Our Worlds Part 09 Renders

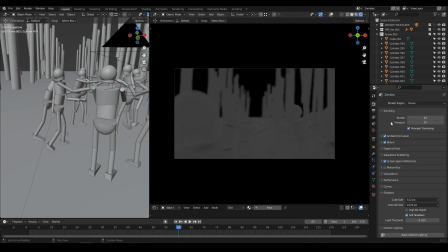8:11 I'm switching to Eevee now and adding the lighting, the sun,
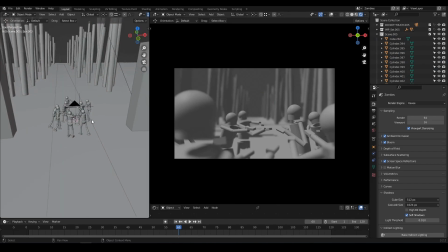8:18 which of course is gonna be casting blue lights because it's scarier when it's just the moon.
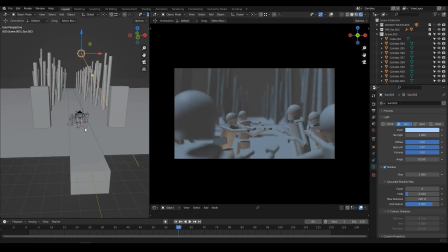8:28 Okay, I'm adding also a bit of down lights for the scary effects and to add a bit of interest in the lighting.
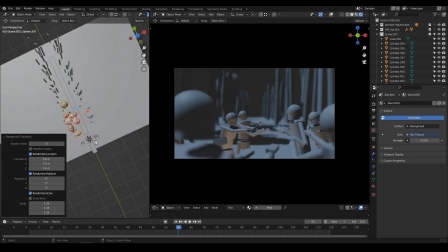8:37 Some other stuff that will be the top of the trees to create more shadows in the background.
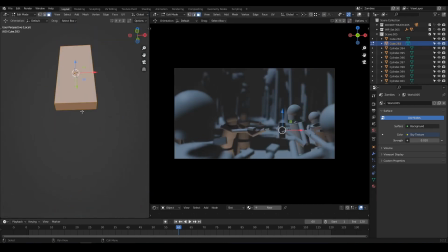8:44 And then I'm just like quickly modeling a knife, which are these characters' special weapons.
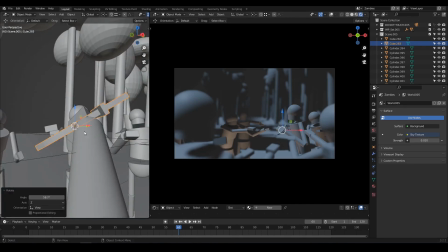8:54 Now, if you've seen the series, you know which character it is. Okay, and that's great as well.
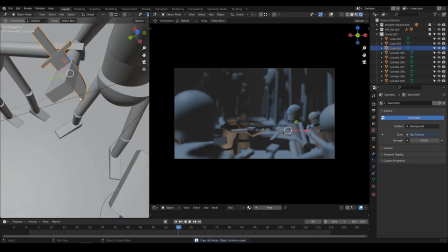9:00 It's just two objects in hands. You can see and guess who it is.
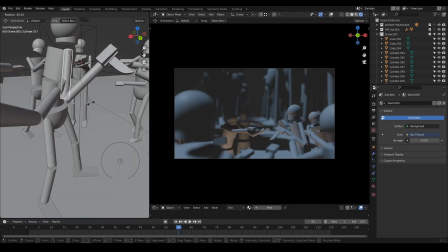9:06 Okay, changing a bit the posing here because he was touched by a zombie. That's not good. And also I'm adding lights
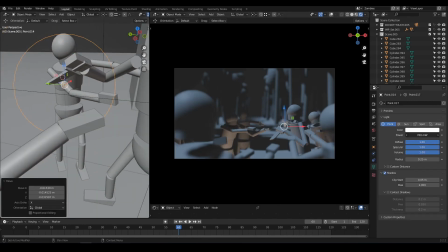9:15 on the blades because I want them to pop out from the space.
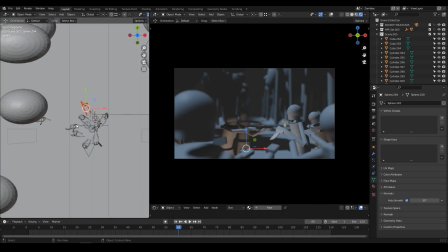9:22 And of course I'm adding also
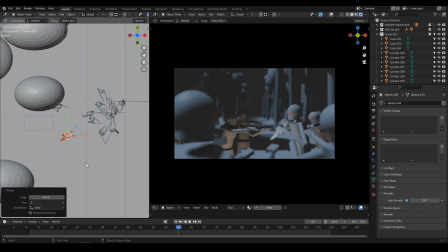9:26 zombies at the beginning of the animation and something as well.
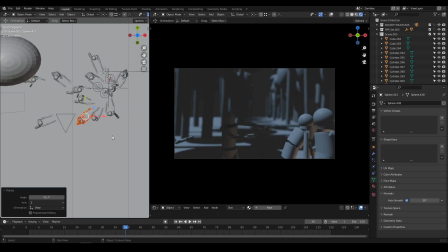9:31 I might change that, I'm not sure,
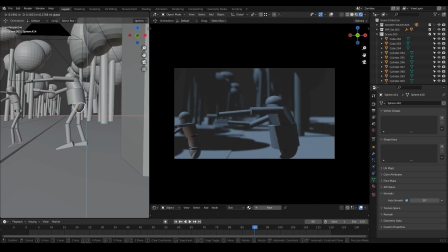9:34 at the end, but I want this to be a bit different, so I made it a bit bigger to be more menacing like.
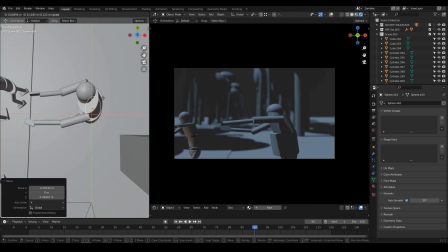9:41 Okay, and now, as usual, here is the results.
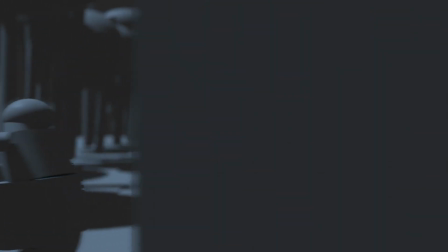9:46 Okay, so I hope you liked it, and that you also, in your own projects,
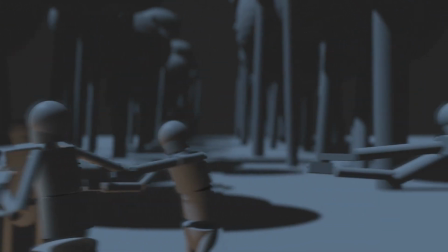9:53 are doing some incredible things, and that you get inspired by all the things I'm creating here, just in front of you.
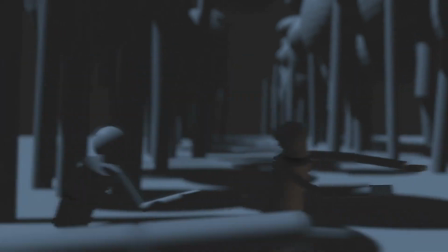10:00 I wish you all the best, and I liked your comments.
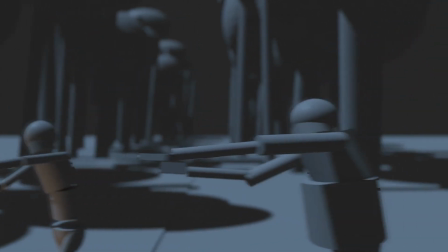10:05 If you like it or if you want to see something else, like maybe there is some kind of universe you want me
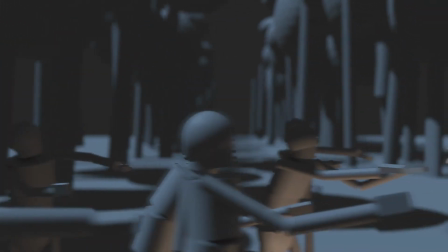10:13 to try my hands on for this project, like I'm doing every time now.
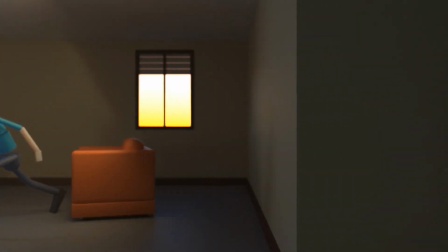10:18 Okay, do not hesitate. And again, have a great week, have a great life.
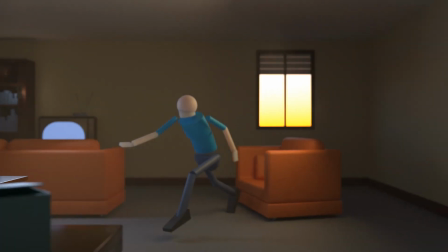10:23 I'll see you soon.